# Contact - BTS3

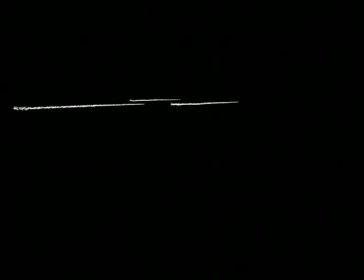(4:04)
Besides the 3D ships, there was rain that had to be done in several layers: near rain, mid-ground rain, distant rain, as well as creating the background way off in the distance.
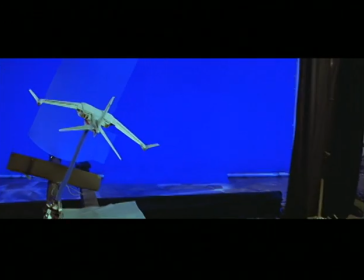(4:16)
This is the motion control Harrier jet, which was about a 5 or 6 foot long model shot against blue screen,
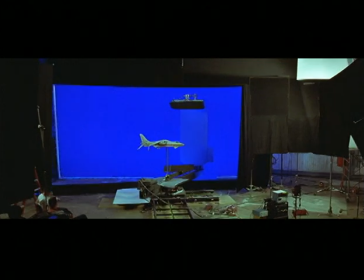(4:23)
lined up to the CG ship that we were creating, so it would look as if it was landing on top of the landing area on the CG ship. So we have several different passes on this also to help us composite it into the shot. That's a matte pass.
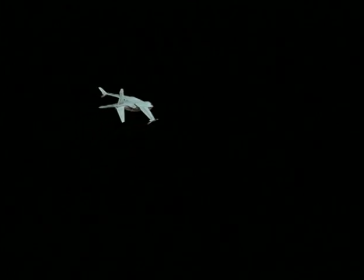(4:40)
This was basically, I think, a soft lighting pass in case we needed it to change the lighting as it flew away from us. That's the element for the heat distortion effect, and this is when it lands.
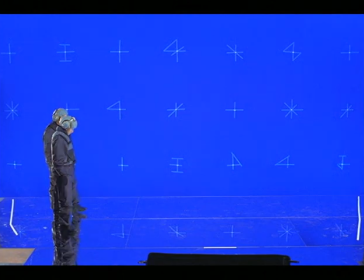(4:55)
This was an element for when it hits the top of the ship. These are our blue screen guys who are wandering around the different areas of the ship,
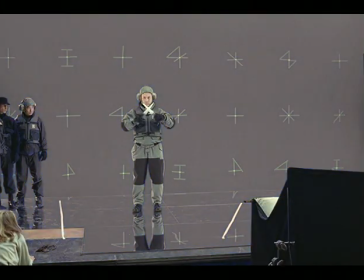(5:03)
and so they were reduced down to lot and put around the landing area. They're very subtle, but they're down there. It helps tie realism into the scene when you have extra motion happening on a completely fabricated shot. There they are, those little buggers. Can barely see them, but they're there. That adds just a little bit of subtle realism. And again, these are all tracked with the original camera tracking motion that's done at first.
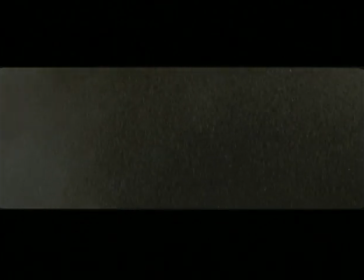(5:36)
And then we shot separate rain elements, near rain, mid rain, distant rain.
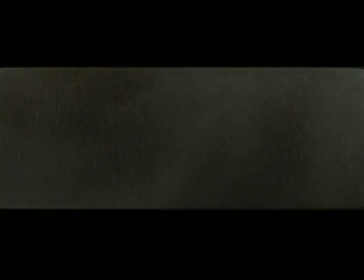(5:41)
This is just out off the camera department parking lot with the wall painted black. We shot miles of that.
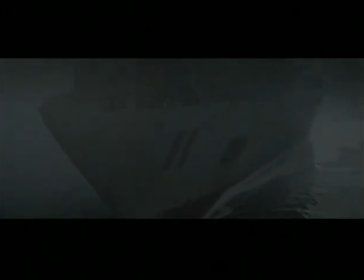(5:52)
And then placing the elements into the scene, putting the 3D ship with the wake over it, laying rain over it, adding lights to the ship, adding the men walking around, putting the Harrier in, the exhaust blowing off of the Harrier with it interacting, blowing the rain.
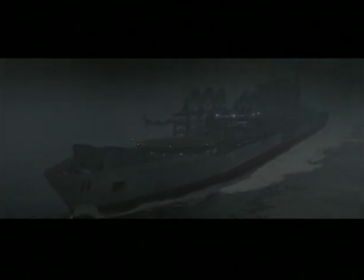(6:10)
As the Harrier lands, you'll see it blows up some rain and exhaust off of the deck.
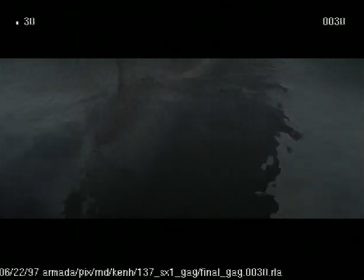(6:16)
And that was the final composite. Two of the supervisors on the shot, on this shot,
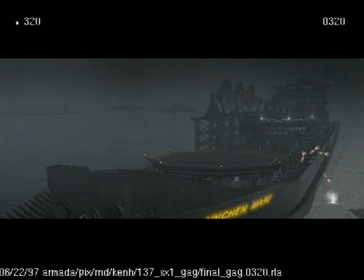(6:25)
Jerome Chen and Ken Han, hence the Han Chen Maru sign, decided to have a little fun with this.
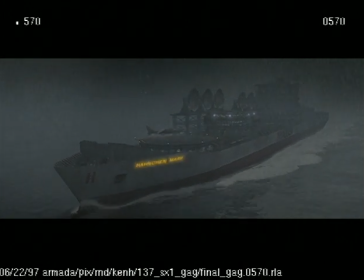(6:33)
This was the Busby Berkeley version of this shot, the people diving into the ocean. There's a lot of detail work that goes unnoticed.
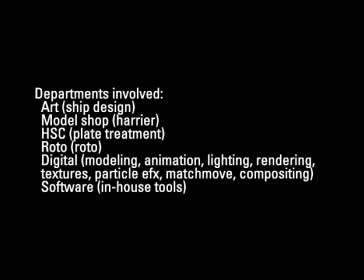(6:41)
There was a lot of preliminary artwork done for the ship design and the whole concept of how this introductory establishing shot for the scene would work.
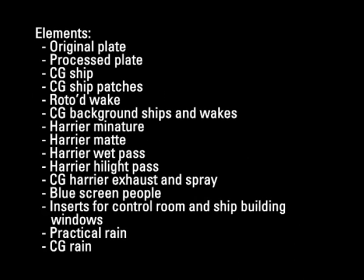(6:51)
The model shop generating a Harrier, and then the 3D artist generating all the elements that were needed to create this composite.